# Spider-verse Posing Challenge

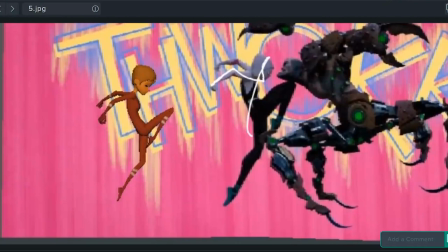40:30 It's probably because a lot of this is silhouette. Did this pose feel easier to you?
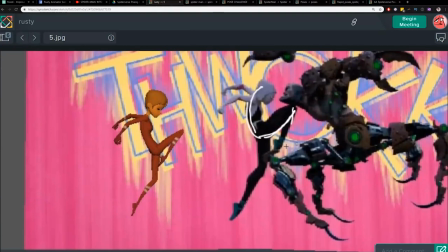40:34 By that pose, I learned about zeroing things and T-posing back my character, so it was easier for me too. Cool. To hear. So I assume if we do this stuff more often, then you guys will get even better. yay!
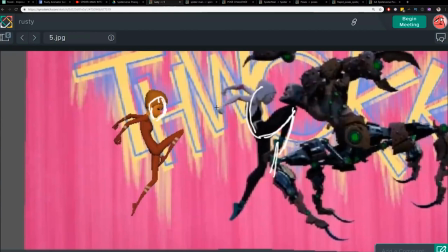40:49 Like, So as you can see here, one of the big things that stand out to me is the head. The head's tucked in more here. It's a minor thing, but I think you could rotate it in just to make that bend through the body more consistent.
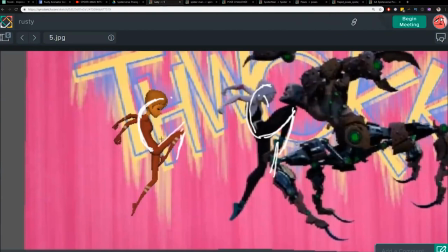41:09 And I like the high knee there. You got that there. That's good. It'd be nice if we could get the foot further out away to keep the silhouette clean in here because it gets muddled right in there. But yeah, I think you nailed the big stuff. It's pretty solid.
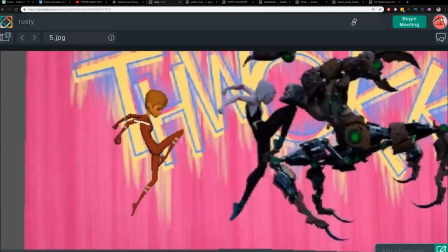41:30 We could play around with a twist in the body here. I think it's the chest is more twisted towards the camera and the hip is more twisted away. That can give you some subtle differences in showing how much the character's body and how this arm feels.
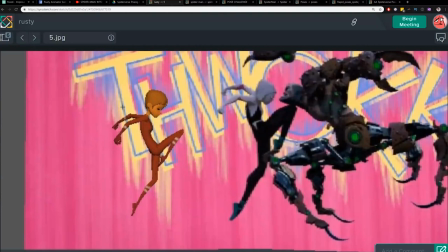41:48 This probably could be a little bit higher. You get, again, more of that head tucked in so you can get more of this shape going on in there. That would really help. That's the main win.
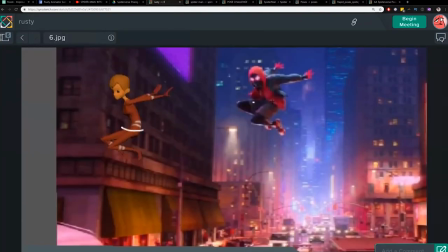42:04 What we're really lacking here is I feel that the body is much more front to camera and you're more sideways. And maybe it was just that you were animating in camera view to a certain angle. Yeah. Yeah, that happens too.
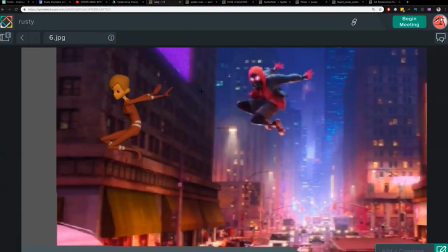42:19 But just keep that in mind for next time because, you know, I'm always going to be comparing the angles. And when I look at this, I really feel like the head could be turned, the face could be turned more towards us, the hips could be more opened up towards us.
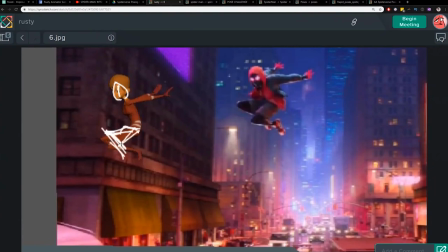42:40 Yeah, something along these lines. And then we could see more of that chest as well with the cool thing about this is you really feel the right side of the character. You feel that arm opening up.
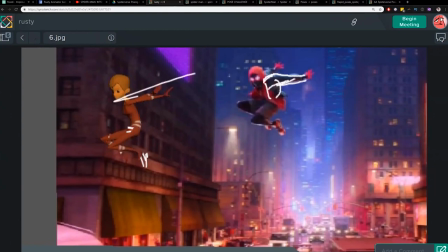42:59 And the way that this is, you know, these arms are kind of canceling each other out and not really creating any interest there. So with this shoulder and this extra shape, it feels much different than that arm, even though they're both, you know, going behind him and going straight.
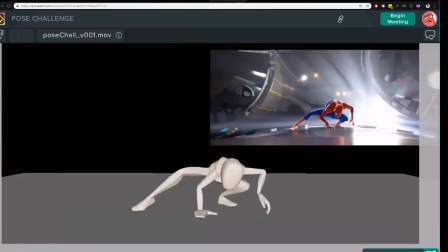43:15 First thing stands out, this leg. Drop that sucker down by putting it out screen left a little bit. So it'll straighten out and give you more of that feeling.
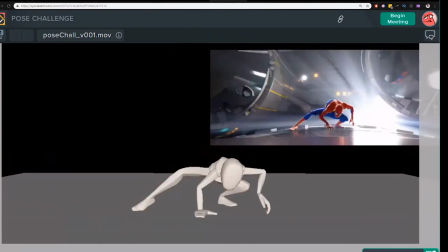43:33 And it'll be more in that knee will be more in line with the hip, right? And then, of course, the back got you. It's going to get most of you guys, I think. If we could get that spine, you got a little bit of that spine showing here, which is cool.
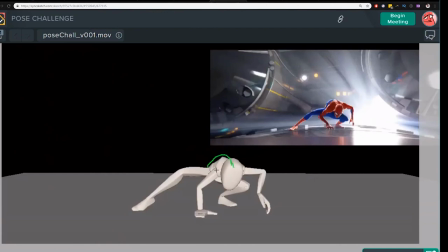43:50 We just need that curve. Need that curve and need to see that upper back to really get the intensity there.
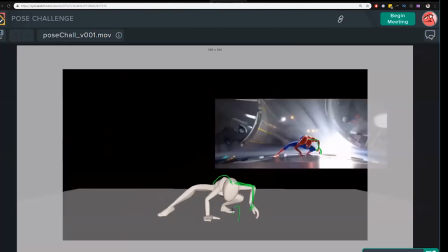44:05 It looks like too that your feet are in different positions, which is good. Like I like the fact that this foot is further back and they're not like on the same plane. Would have been cool to get some of that angle on the wrist and put the tension
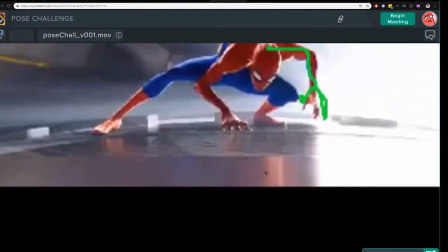44:21 is in the fingers and the palm is up in the air.
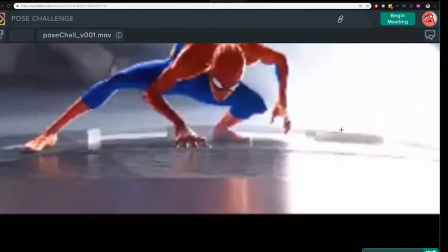44:26 Might have been short on time and trying to get warmed up first with this one. Let's see how it goes.
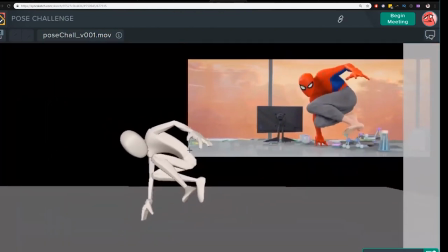44:40 Cool. Most of it's there. Could straighten that head out so that he's really looking at something, see a little bit of that neck. You got a pretty decent line of action through the back of the character.
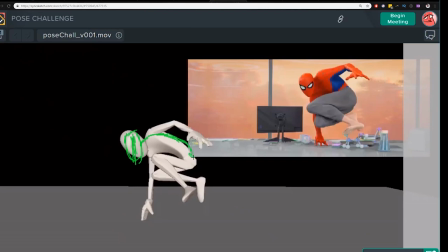45:00 Use that hip shape control to fix this. Continue that curve.
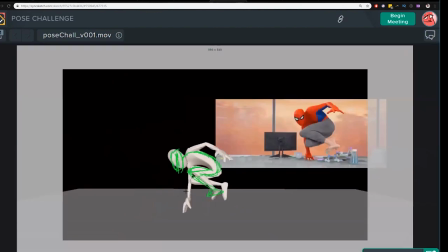45:17 We're also a little bit more sideways on that foot. And this hand is flipped towards camera. With a little bit of a bend on that, I can see a little bit of a bend on that elbow right here.
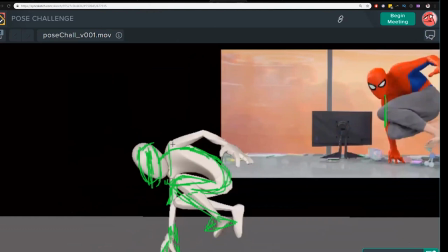45:37 Overall, I like that you've bent the torso to be super sideways. That's great. I think where we can improve it is to get more of this angle, because I think you're a little too sideways. It's almost like straight up and down, right? And they're getting that angle there.
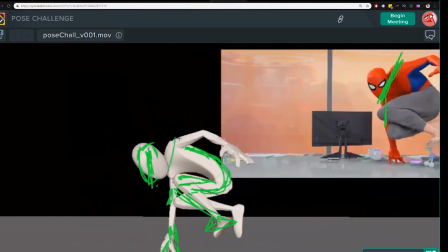45:57 It's more like a 45 instead of a 90 degree angle in that torso. Just makes it a little bit more appealing. Anytime you're doing poses and you're getting like these straight, like vertical lines and straight horizontal lines, that's the sign that your pose could probably be more appealing.
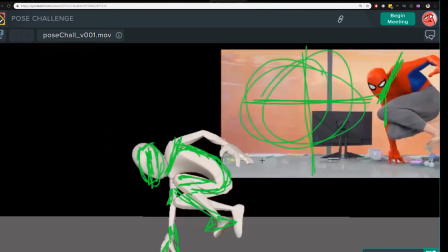46:15 There is a time to have these kinds of angles, but in poses like these, it's not very common.
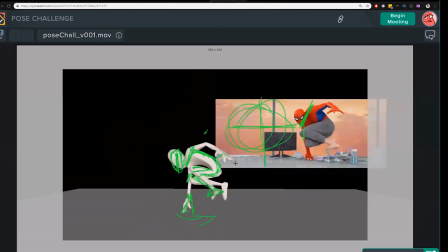Feels like that hand is also the closest thing to us, like it's really coming towards camera.
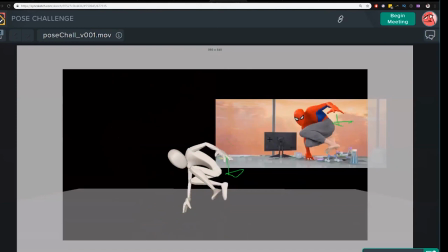46:37 So we could probably bring that out towards camera more and rotate it so that it's facing us.
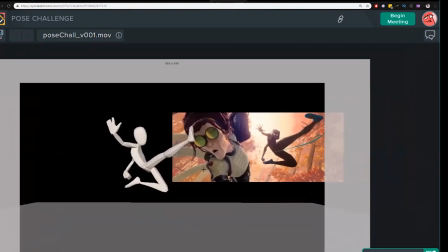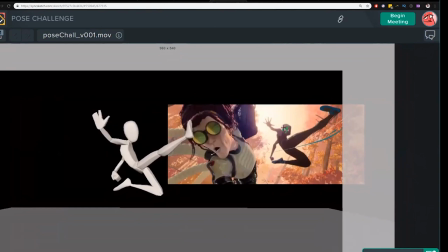Need the head more like that, and it would be better to continue twisting the body
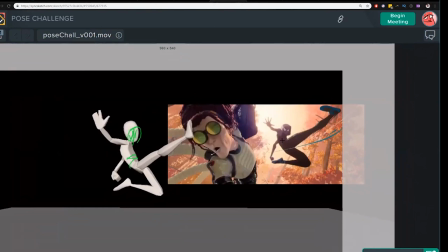47:07 and see some of the back of the character. You can see how much of the hips we see here as well.
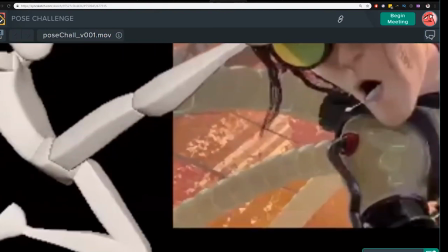47:17 This line really helps us to tell, and here we're just getting the side.
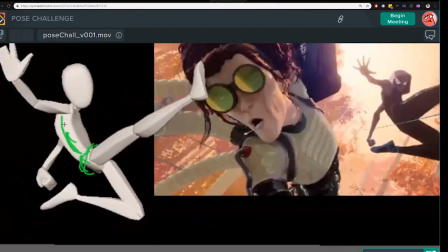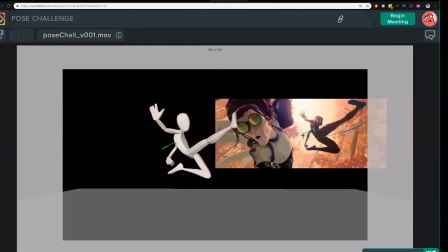47:30 This arm also feels super weak because we don't get that, you know, strong angle with the elbow. And maybe you just ran out of time with a pull vector there. Looks like you got the fist in, which is good. Also feels like the hand is broken though, because it's rotated this way.
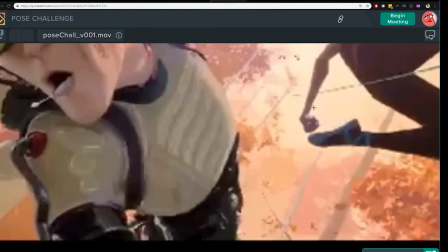47:50 And here, the top part of the hand is completely turned away from camera.
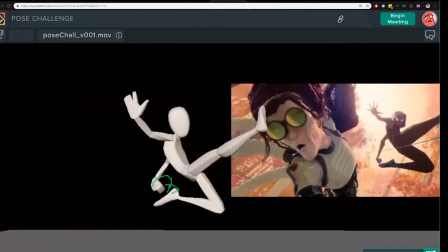47:58 So you really just want to rotate this all the way around and open that up. I like this one. Could probably get the shoulder in there.
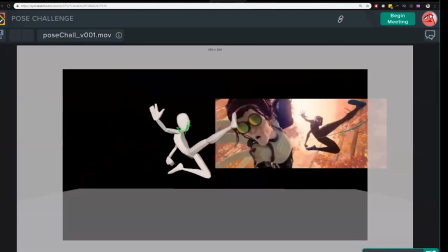48:08 And that's where also changing the head angle to be a little lower down, like in the Spiderverse pose, will help the shoulder and the arm.
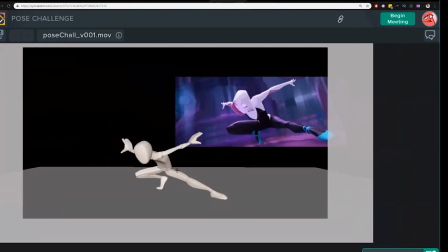Cool. Okay. She's actually getting that shape in the foot. And we're seeing this kind of angle in the hip.
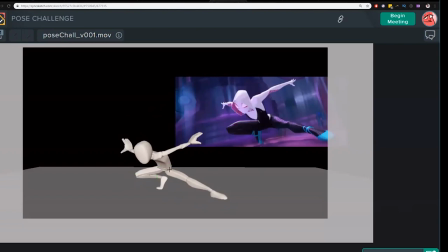48:45 Right now, it feels like